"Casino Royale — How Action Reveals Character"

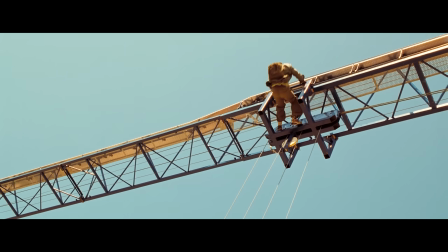As Malaka reaches the top of the structure, Bond opts for an innovative way to catch up,
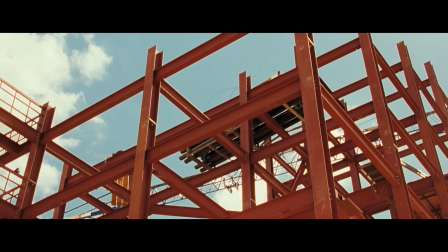with little regard for the consequences. We can see that Bond is reckless.
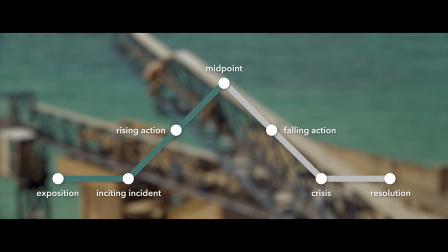This sends us into the sequence's midpoint, where the screenwriters keep the scene dynamic by pausing the chase so the characters can face off directly.
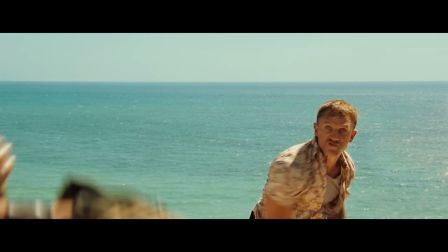Here, things get personal, as the characters engage in hand-to-hand combat.
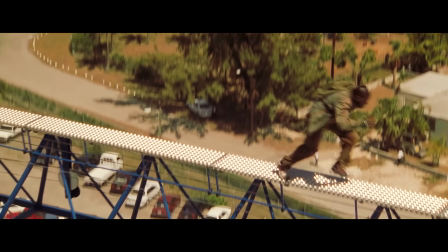After a few moments, Malaka escapes by executing yet another seemingly impossible jump.
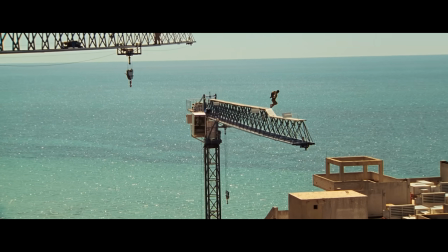In response, Bond makes the brash decision to continue pursuit, demonstrating a unique kind of arrogance.
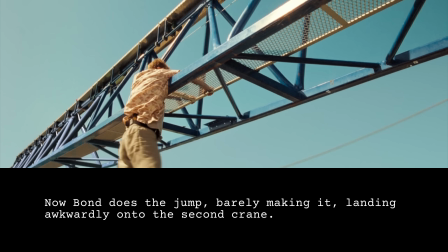Now Bond does the jump, barely making it, landing awkwardly onto the second crane.
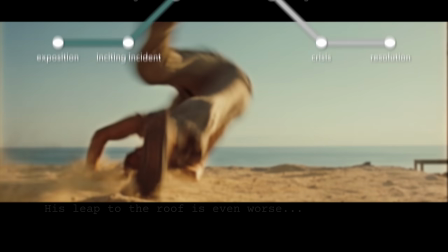His leap to the roof is even worse. This point in structure is called falling action.
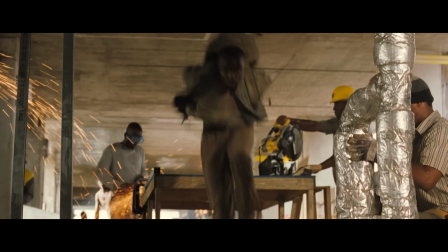Here, Malaka's acrobatic skills are the biggest obstacle, putting more and more distance between him and Bond.
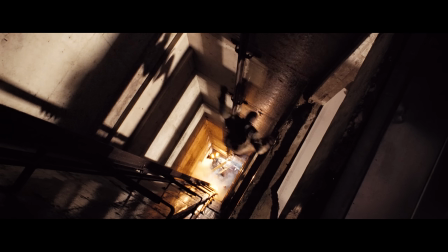So Bond chooses to address this obstacle by quickly identifying shortcuts.
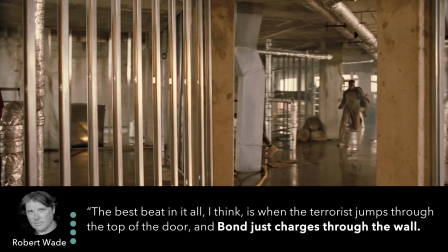The best beat in it all, I think, is when the terrorist jumps through the top of the door and Bond just charges through the wall,
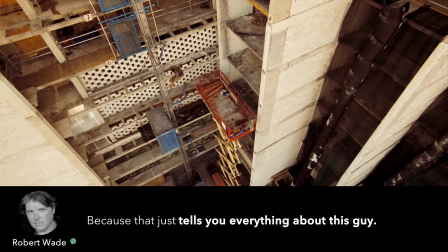because that just tells you everything about this guy. I don't think that would have been another Bond.
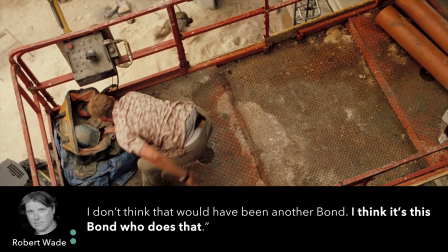I think it's this Bond who does that.
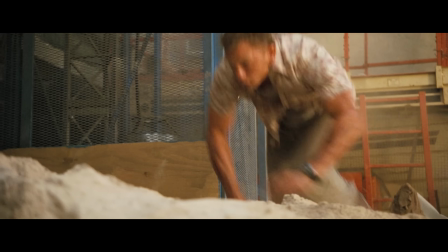Finally, Bond and Malaka hit the ground, and it's on to Act 3, Crisis and Climax.
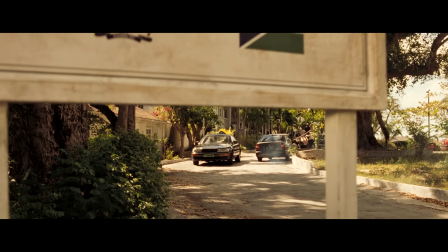The sequence moves into its final act as Malaka reaches the embassy, and we find ourselves with a new set of circumstances.
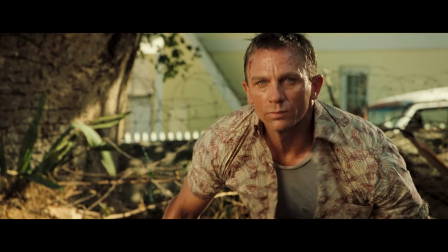Bond is entering enemy territory, a foreign embassy full of armed guards, further raising the stakes.
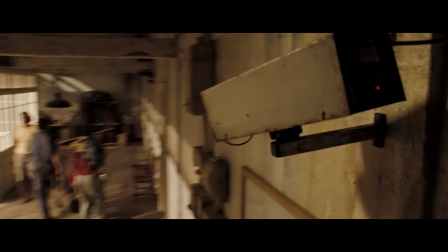Another Bond might rely on stealth, but not the Bond we've come to know over the course of this sequence.
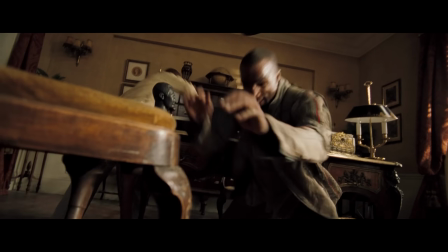This Bond chooses to march straight inside in plain view of the security cameras and grab his target.
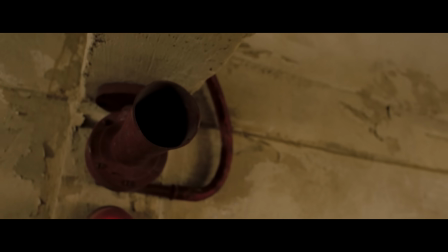Here, the sequence has a reversal. Now Bond is the one being chased.
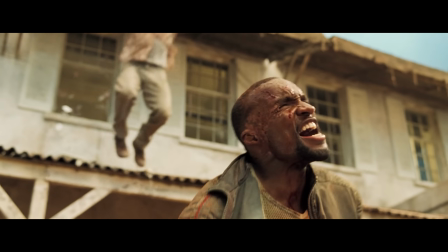Bond's reckless choices have successfully led him to catch the bomber alive, but they have also led him to the sequence's crisis point.
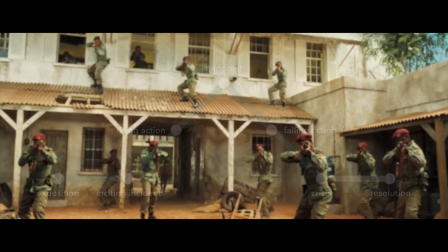Bond is surrounded by soldiers with no escape.
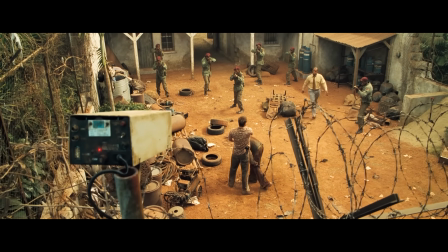And the final, most critical choice Bond makes reveals his deepest character flaw.
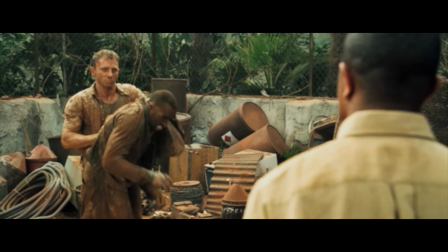Bond is driven by his ego and wants to win so badly that he's willing to sacrifice the mission.
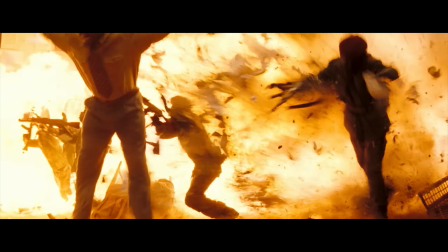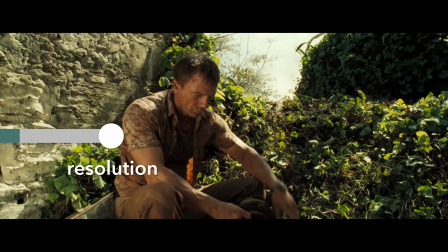Finally, the sequence ends and we get a quick moment of resolution as Bond finds a clue in Malaka's backpack.
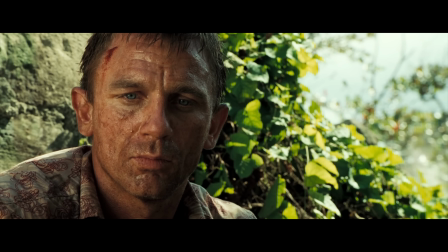We've now seen that he will do things his own way without consideration of the consequence,
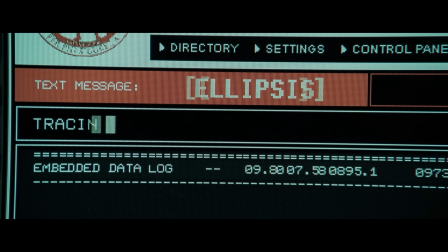which makes him an unpredictable and potentially untrustworthy agent.
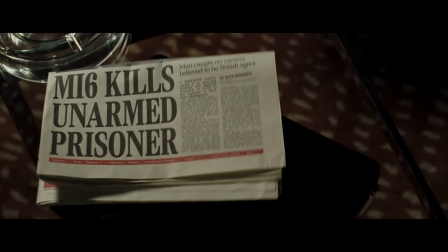So in addition to providing several minutes of exciting action, the sequence has also set up a critical part of Bond's character arc.
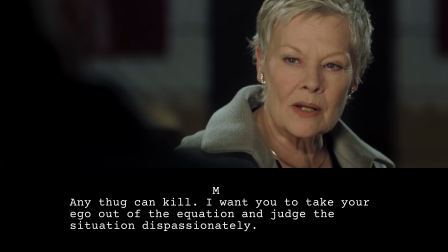Any thug can kill. I want you to take your ego out of the equation and to judge the situation dispassionately.
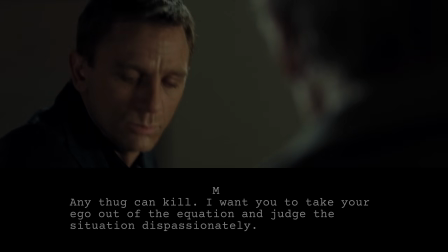The flaw he will struggle with for the rest of the film.
You lost because of your ego, and that same ego can't take it.
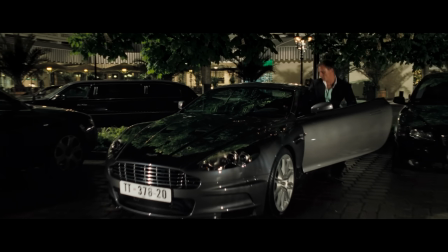Great action sequences are about more than cool cars or incredible stunts.
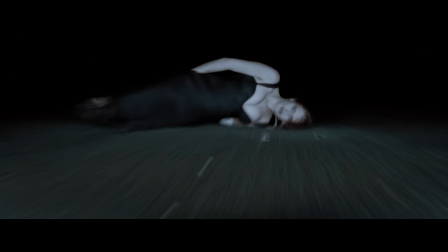They provide an important testing ground, presenting the characters with split-second decisions that reveal who they are.
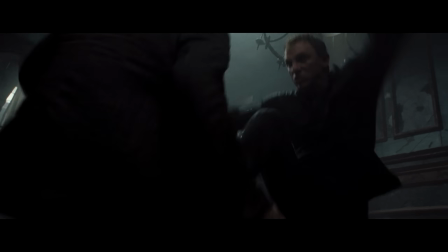And in the case of Casino Royale, the action sequence can be an effective,
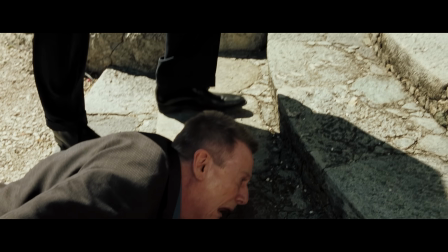efficient, and entertaining way to introduce the world to a new version of Bond.
James Bond.
Hey guys, Michael here. Hope you enjoyed the video. It feels very good to be back. Now, I have a question for you. Wouldn't it be cool if there was a place where creators could make stuff without having to worry about the algorithm or the looming threat of demonetization? A place where experimentation was encouraged and the videos were ad-free?